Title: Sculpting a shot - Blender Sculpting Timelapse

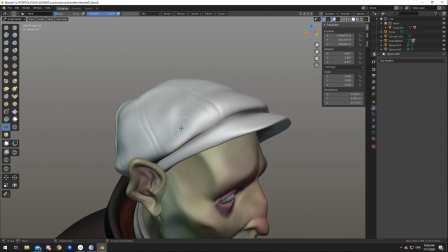(16:20)
That's again me being a little bit lazy, a
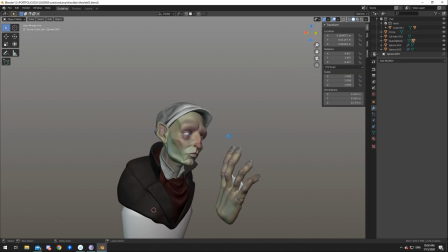(16:23)
little bit realizing that that might not be the most important part of the piece.
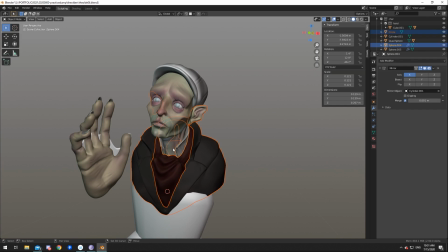(16:29)
So I just kept it at that. I am pretty happy with how it turned out.
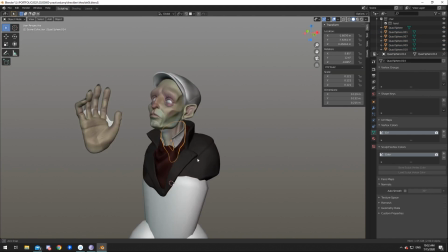(16:34)
But it's always like if you sculpt it and then you finish sculpting it and then just thinking to yourself, if I modeled this, it would have gone a little bit quicker.
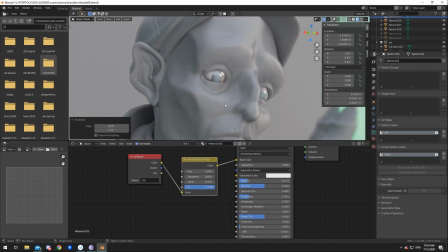(16:44)
It's definitely a mentality I've shared. Yeah, you can see me here starting to shade the eyes.
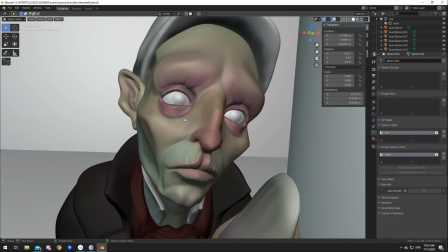(16:49)
I want to get kind of like a mirror glossy look. I even put the metallic property to like halfway, I guess. That gave a nice look to it.
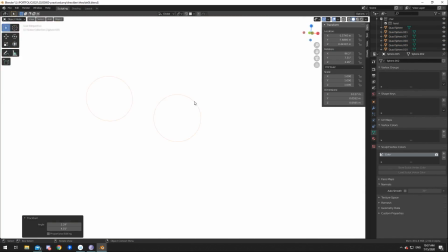(17:03)
You can see me doing a little bit more detail, like checking out where the eyes go, where the eyelids go.
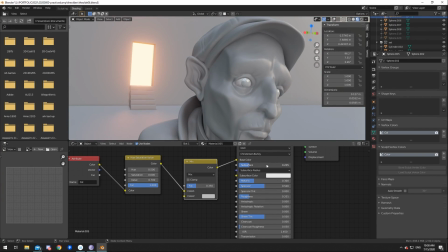(17:09)
This like fine tuning of the emotion.
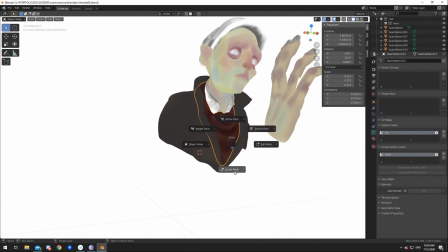(17:12)
You see that I corrected the lips and all that good stuff, and that I kind of got his emotion where it should be now.
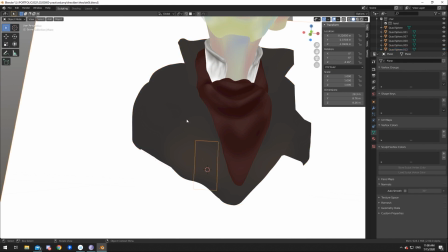(17:18)
You can kind of see me here correcting the scarf a little bit, trying to figure out how everything should look.
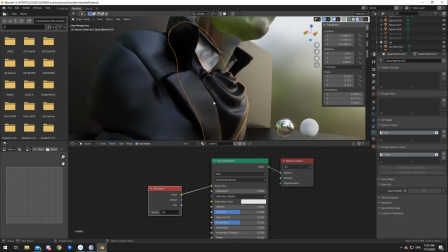(17:26)
I'm still like, clothes are still like a demon for me.
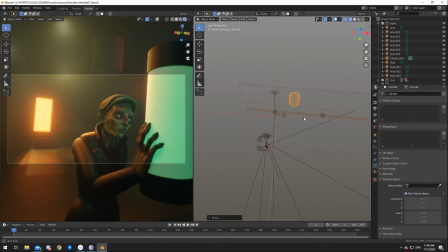(17:31)
Here you, by the way, can see how I turned it around to a full scene.
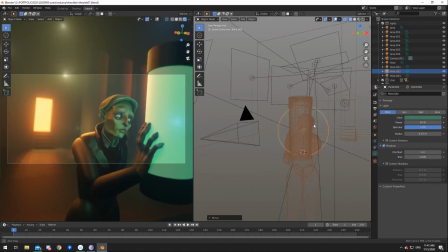(17:36)
I'm kind of like here putting things in this set. I knew I was going to have some depth of field, so I wasn't going too much into detail in the background.
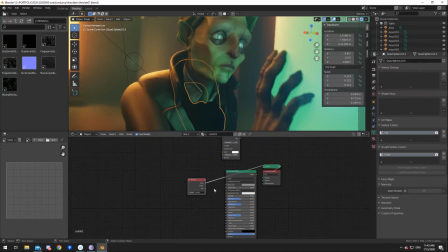(17:46)
Not to pull away from the focus. Like in the end, I maybe feel like I could have added a little bit more.
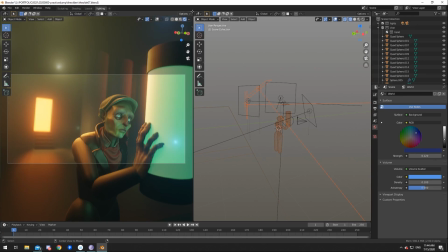(17:53)
But then again, I think the textures I added to the floor and the wall and kind of added to the
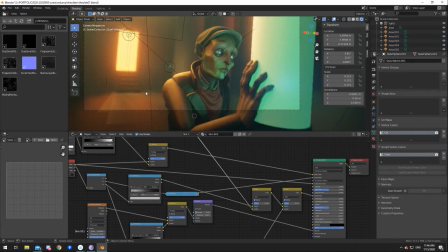(18:03)
grunge feel of the scene a little bit. I guess definitely the hardest part was getting the silo right.
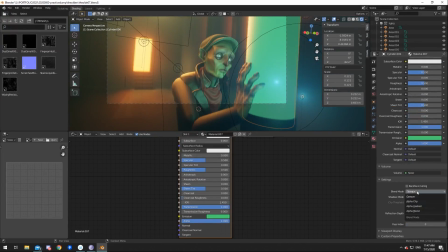(18:09)
I put in a little Suzanne just to get a feel of like if I put something inside, how does it look?
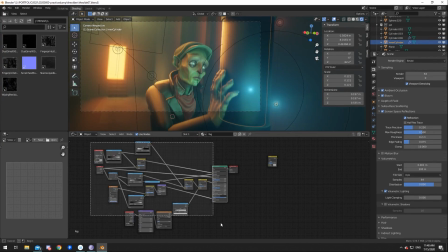(18:16)
And from then on, it was really like this is one of the experimenting parts where you can really see me adjusting settings,
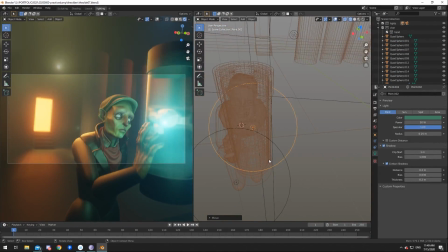(18:23)
trying things out, trying funky things with the shader, rendering it out,
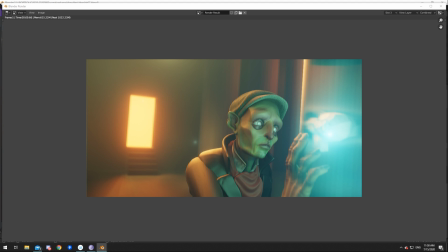(18:28)
looking how it looks, evaluating, and then going back and changing some things again.
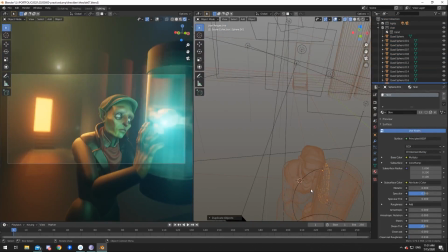(18:34)
Here I changed like some things for the silhouette. So always going back and forward, always trying new things. Here I tried to add something on the eye line to maybe, because there's a bit of a Dutch angle going on here, and I kind of want to emphasize that.
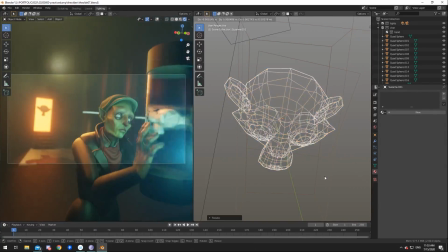(18:50)
In the end, I removed it.
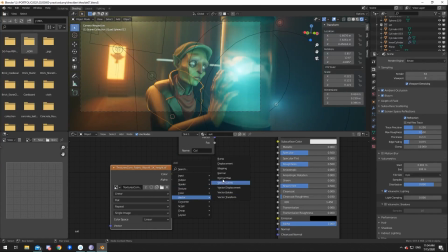(18:52)
I added a Suzanne in the doorway, and I was playing with the idea of adding a silhouette there so it doesn't look as empty, and to add to the story.
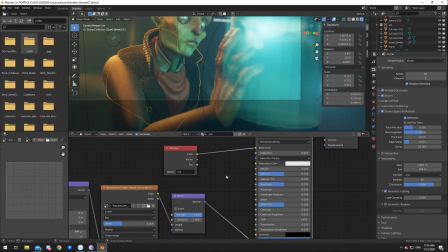(19:01)
Jumping back to the to the fabric of the clothes, you will notice, and I think this might frustrate even some people, that I really tend to jump around,
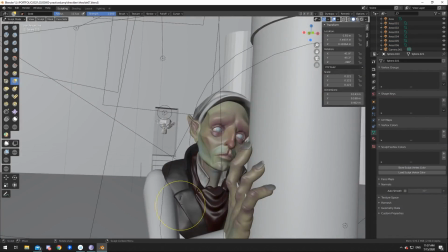(19:10)
especially once I start to go into the last, I guess, 20-30% of an art piece.
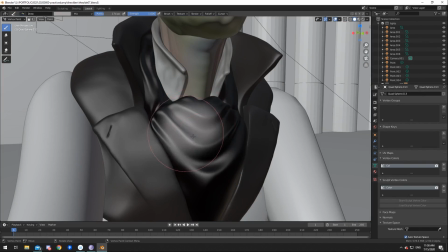(19:17)
And I really try to figure out how it should look. I might really change a lot of stuff.
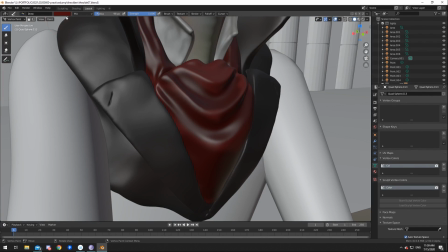(19:25)
Here I, by the way, ended up going for the vertex paint instead of the sculpt paint because the sculpt paint didn't work.
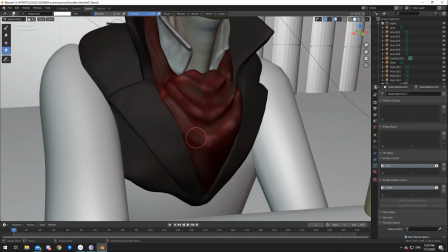(19:33)
But that's like the thing about the sculpt paint that works a lot better than the vertex paint is the color picker.
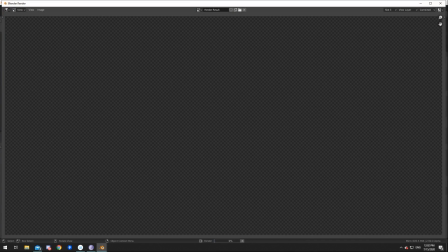(19:40)
And that's the only reason, or well, one of the reasons. The performance is also way better, but the color picker in the sculpt paint just worked.
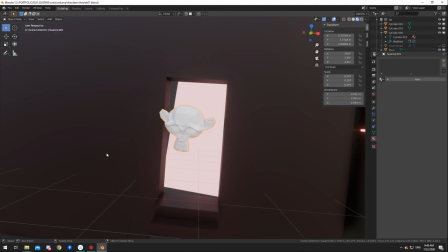(19:49)
Like even if you were in a shaded view, if you color picked a color, it took the actual color that was on the vertex.
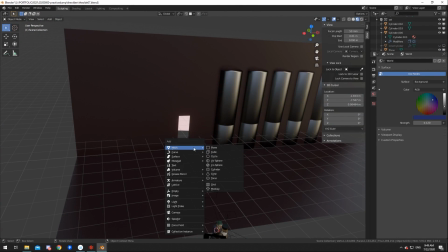(19:55)
Instead, what the vertex painting does, it takes the viewport color, which really bothered me.
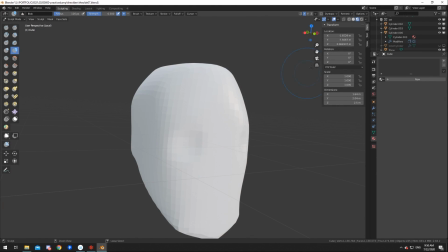(20:01)
Here you can see me doing something pretty interesting.
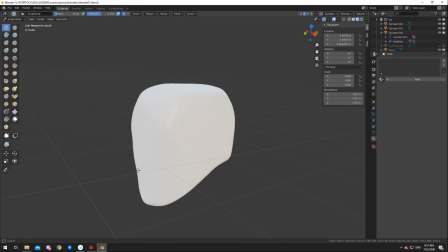(20:04)
I needed a silhouette for the door, and I decided on having some kind of businessman.
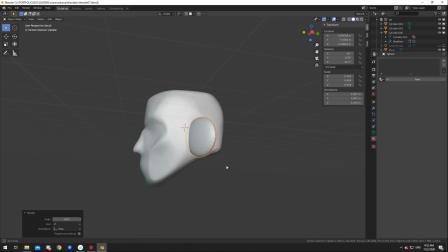(20:10)
So I was like, okay, how can I make a silhouette as quote-unquote quickly as possible
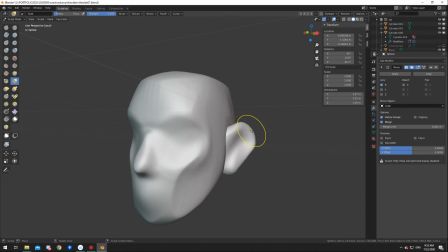(20:17)
without like having to go on full-on sculpting a character?
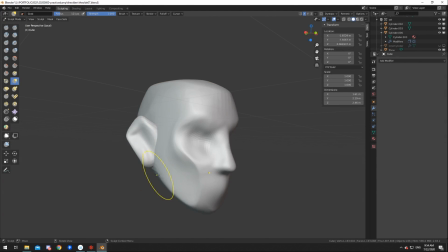(20:23)
So the silhouette for me was the most important part. I even based my other...
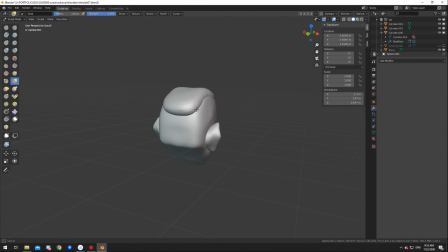(20:31)
I made a sculpt of a human that was kind of based on this kind of form, because I kind of liked the form, and I kind of made a character from it. But I was like, okay, normal 50s, 60s businessman. It was even a little bit inspired by some portraits of H.P.
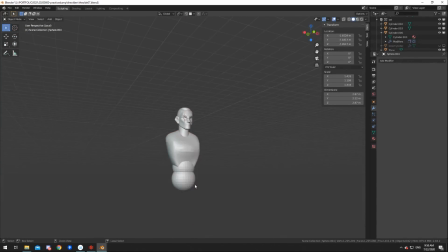(20:49)
Lovecraft, because this piece was also kind of inspired on the Lovecraftian lore.
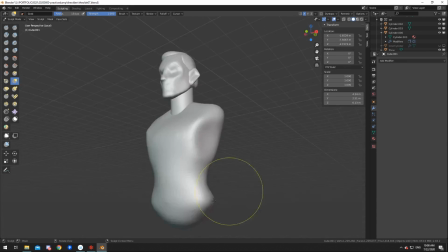(20:56)
I've been reading the Necronomicon. I've been going into like things that are based off this cosmic horror,
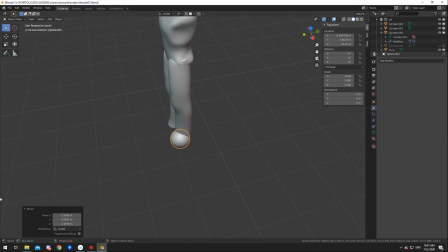(21:04)
and also in mix with some Guillermo del Toro kind of romantic horror types of deals.
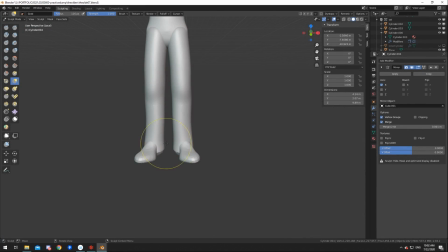(21:13)
And I'm really like fascinated by it, and really love that style,
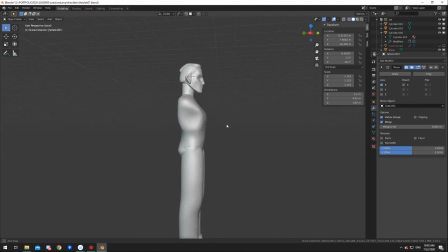(21:19)
and I want to do more in that style, mainly because it will also push me to do more detailed stuff, push me in
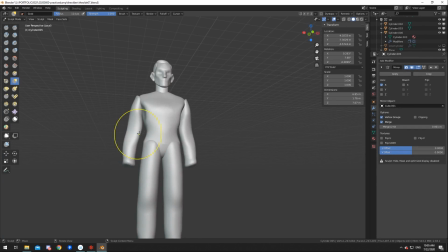(21:27)
sculpting, instead of like keeping on making stylized stuff, like Pixar style stuff,
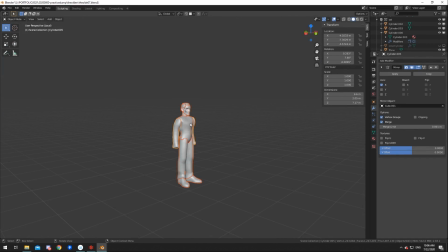(21:34)
and being caught in a trap of trying to fine-tune that until it finally looks good.
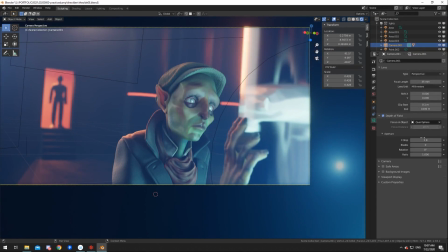(21:41)
Yeah, here I'm trying out the silhouette and how it already works in a door frame.
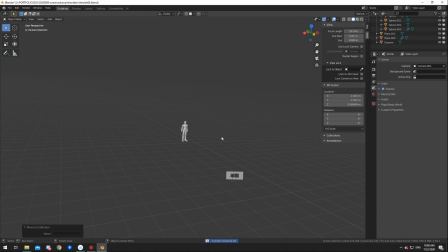(21:47)
But yeah, I really want to do more detailed stuff and more gritty stuff, because I feel like
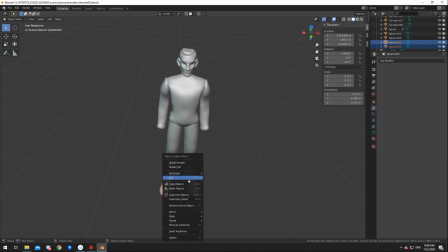(21:53)
that's really what I want to create, and I don't want to, you know,
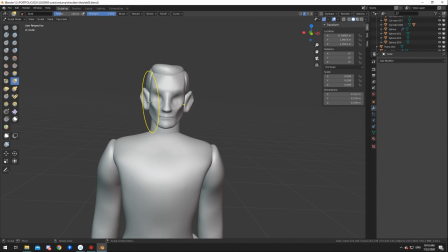(22:02)
not to diffuse the fact that, you know, if you want to make Disney characters, if you want to make stylized characters, that's all fine and dandy.
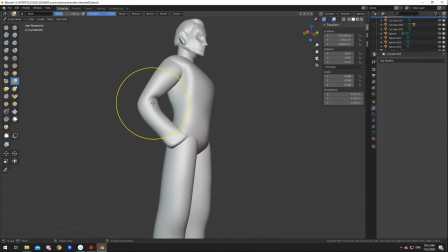(22:08)
I still like doing that from time to time as well. You can see me use the pose brush here, by the way, which is also a cool brush for blocking out.
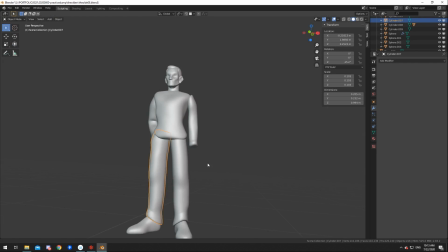(22:17)
I've seen examples of people use it on like finished sculpts, or like, oh yeah, you can easily pose the arm,
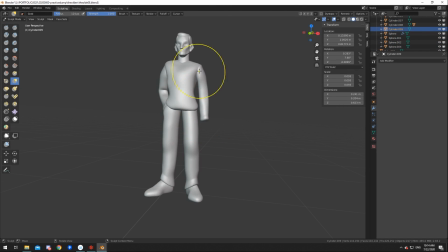(22:22)
like especially on the character Julian Kaspar made on in the Blender Foundation that they now shared.
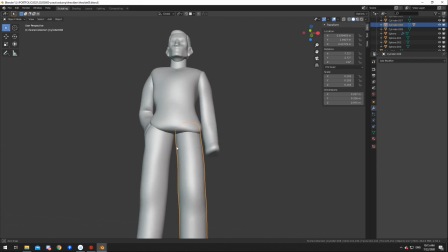(22:30)
But I feel like once I put a little bit of detail in a piece, the pose brush doesn't really, it's very finicky.
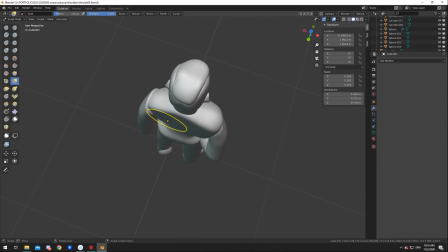(22:37)
But yeah, it does its job. Can't really complain about it.
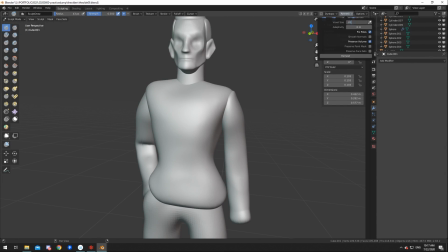(22:42)
So here I try to like put in the silhouette and the necessary things
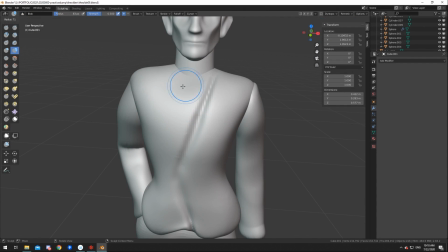(22:49)
just enough so like the light would catch on it
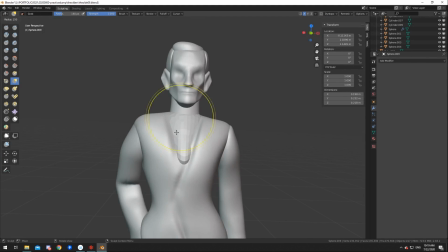(22:54)
enough that you could kind of see the form of what it was supposed to be.
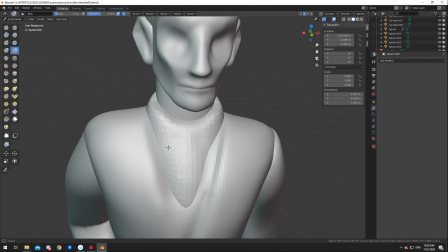(22:59)
And I'm really happy with the result, because even if the background character is blurry,
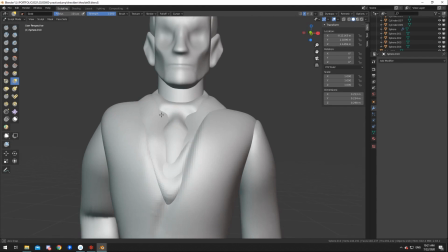(23:05)
you can see that it's a businessman with a strong figure waiting for him.
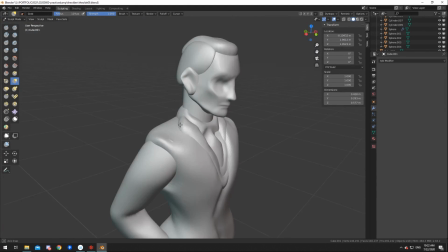(23:10)
And you don't know why he's waiting for him. Is he capturing him? Is he entrapping him? Is he helping him?
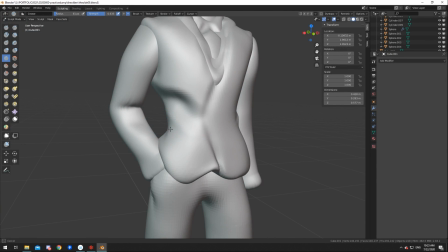(23:16)
That kind of adds to the mystery of the piece. Yeah, I'm really happy.
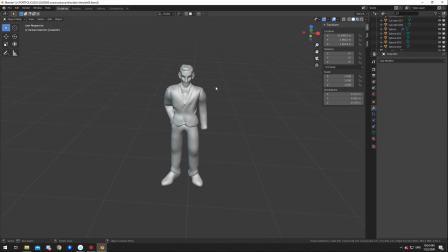(23:21)
Like you can see here, I pay more attention to the side silhouette than the front,
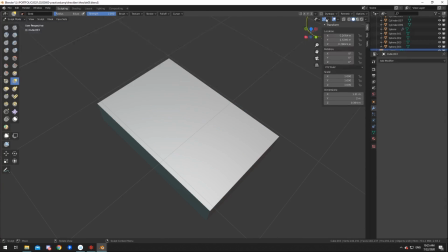(23:27)
because yeah, you only see the rim light being captured on him.
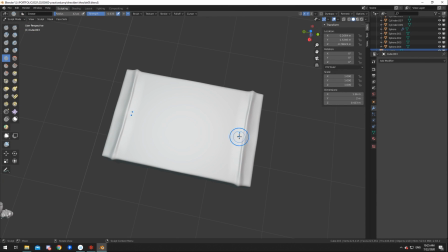(23:32)
So then I sculpted a briefcase. Very quickly reminded myself that modeling is a thing.
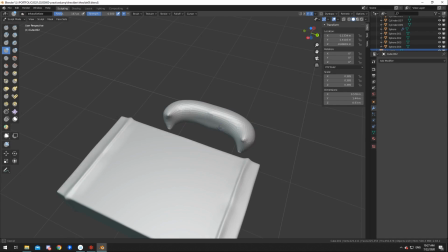(23:40)
Because I do have this bad habit of trying to sculpt everything. I was like, okay, sculpting the handle, and like in myself I thought, like, why am I just modeling this?
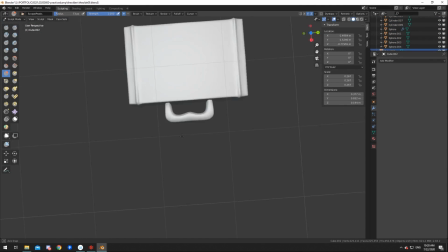(23:48)
But I don't want to
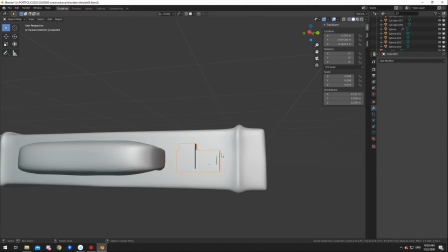(23:52)
like let go of the the drawing pad for some reason,
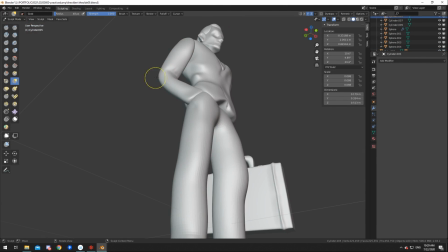(23:56)
because then I put it on him, and then I started looking at it, and I was like, oh god, this looks so messy and so dirty,
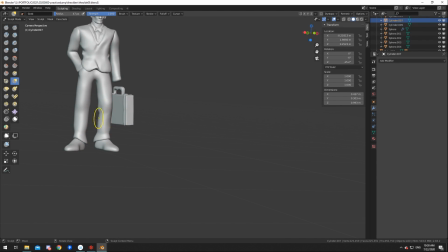(24:02)
and like a briefcase would look very straight and very constructed.
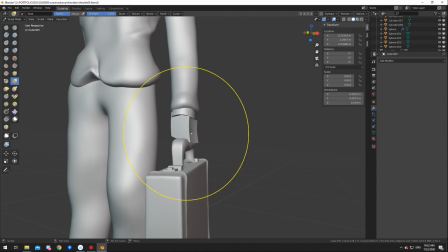(24:08)
So I started modeling like a very robust hand, that just so much does the trick,
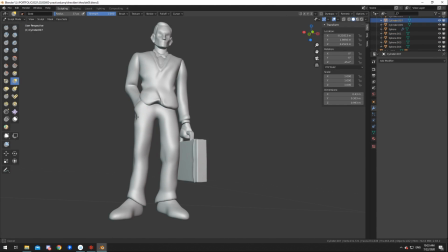(24:18)
enough to sell it.
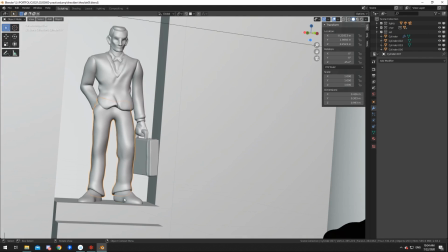(24:20)
It's a good practice to get like proportions right, like making these kind of background figures, I feel like.
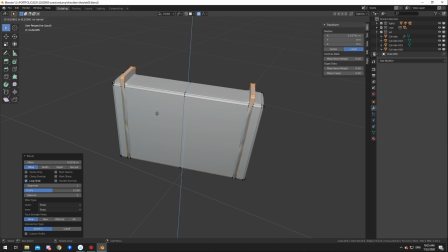(24:29)
But here you can see I took the sculpted briefcase and I started modeling it, and then replaced it.
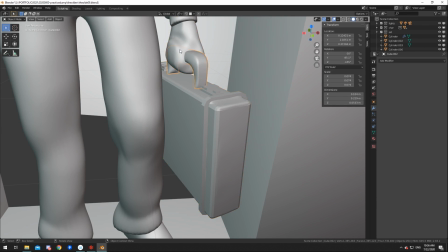(24:35)
So it's just a lot cleaner.